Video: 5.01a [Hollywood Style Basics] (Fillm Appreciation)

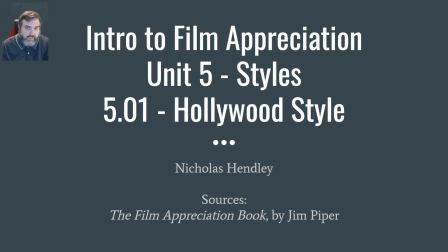0:00 Good morning, good afternoon, good evening, or good night, wherever you may be, whenever you may be watching this. This is Unit 5, Styles, Introduction to Film Appreciation with Mr. Henley.
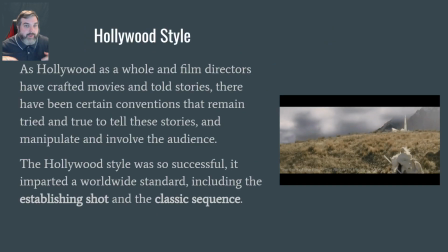0:09 Let's get into it. So we're going to start with the Hollywood style, which, of course, most of us are kind of familiar with. In fact, it's one of those things where, if you're like me, it's kind of like saying an American accent. How do you define an American accent? I know what a British accent sounds like.
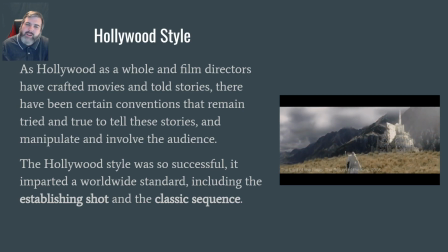0:24 I know what an Australian accent sounds like. but I don't know if I really know what an American accent sounds like, because to me, that's what most people around us sound like. Granted, there are certain sub-accents within America, Boston, New York, up north, southern, etc., but it's the same way.
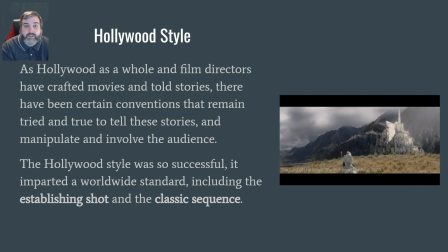0:44 And Hollywood style is kind of like that. It's like the generic thing that we're so familiar with, because as we have told stories over the decades, as Hollywood has grown up, we have come up with certain conventions that just seem to work for showing movies. One classic example of Hollywood style is the establishing shot, a.k.a. the classic sequence.
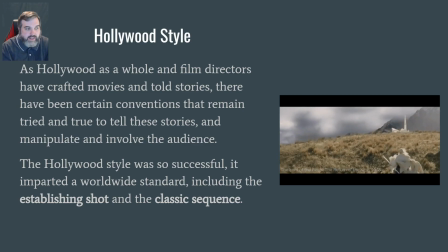1:04 And you can see this with the Lord of the Rings, the Return of the King. This is a classic scene. It's usually very big and epic. You often see them used in trailers. And here we see Gandalf riding on Shadowfax in Return of the King. He's headed to the city of Gondor. And as he rides up, the camera pans out.
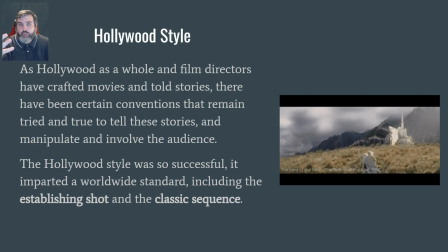1:23 Gandalf and Shadowfax get smaller. The city, which is huge, humongous, I think it's like nine tiers or something to that city, if I remember correctly, starts to be shown in its immensity and its grandeur.
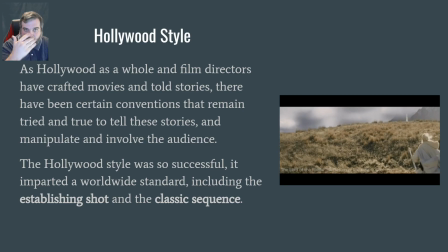1:38 And so you really kind of start to get a scale. And even still, Gandalf is still far away from it to really truly show the scale of the city.
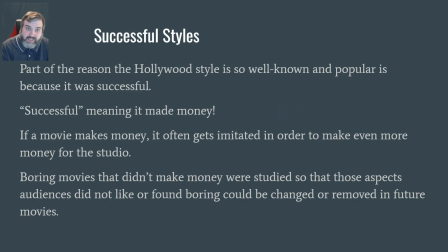1:46 A lot of the reason why Hollywood's style is so successful is because, well, it's successful. It makes money. And what does Hollywood exist for? It exists to make money. Everybody wants to make money. Everybody wants to get paid. There are a few directors and filmmakers that don't really care about that, but ultimately,
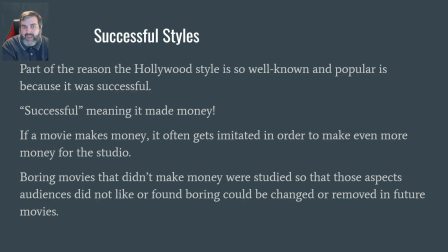2:02 if they don't make things to get paid, they can't make those things that they don't care about getting paid for. So typically, Hollywood is going to imitate things as well. This is why you see movies like Harry Potter.
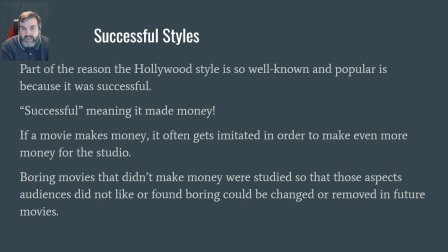2:15 For six movies, it made tons of money. So by the time they got to that seventh movie, they said, you know, we're fixing to get out of our cash cow. What do we do? Let's split it into two parts. This is also why Hunger Games got split into two parts when it got to the final movie.
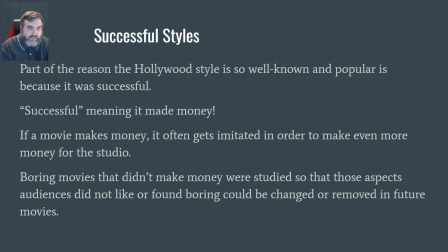2:30 This is part of the reason why The Hobbit, when it came out as a movie after the success of The Lord of the Rings, they split the one book into three. The Twilight Saga, the final book, was two parts instead of just one. Hollywood recognizes these formulas, and people want to see these movies. People don't want to see the story rushed.
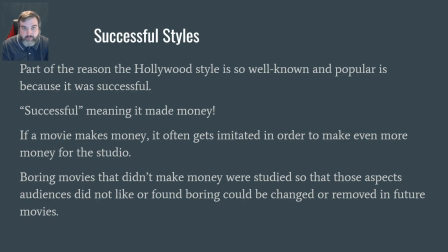2:49 They're willing to come back and pay a second movie ticket to see the other part of the story. And so Hollywood does this because it makes money. Movies that are boring, movies that don't make any money, Hollywood puts them to the side. In fact, they probably put them under a lens and like, what was wrong with this movie? Why did this movie not do well? We don't want to do that again.
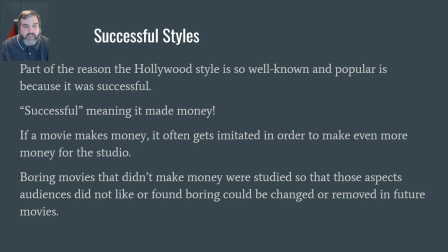3:07 And they analyze it and try to figure it out so they can fix it for future success.
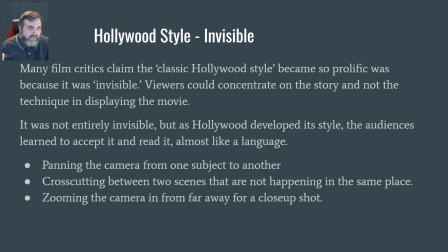3:13 A lot of film critics tend to say that the classic Hollywood style was so successful because it's quote unquote invisible. Like I said, it's kind of difficult to tell for me what an American accent sounds like. I guess if I hear it against others, I can kind of sort of start to tell.
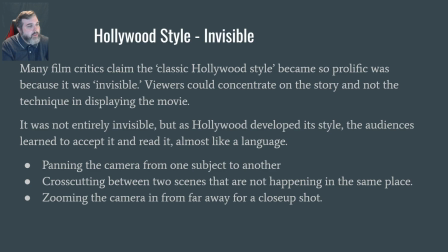3:29 Sometimes you see these videos on YouTube of people doing accents, but it is kind of invisible to those of us that see it. And the same thing goes with Hollywood. The editing is intended to be invisible because most of the editing in Hollywood is about the story, not about the creativity of the editor working with the director.
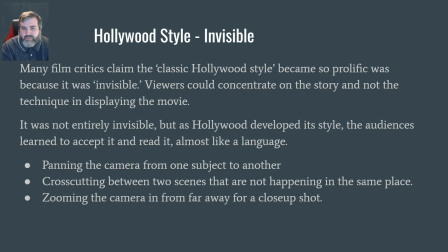3:50 So not entirely invisible, but as Hollywood developed a style, the audience learned to accept it and read it. It's almost like a language. I don't have this on here, but you think about like a television show. When I was growing up in the 80s, we used to watch a lot of shows that started with, this was filmed in front of a live studio audience.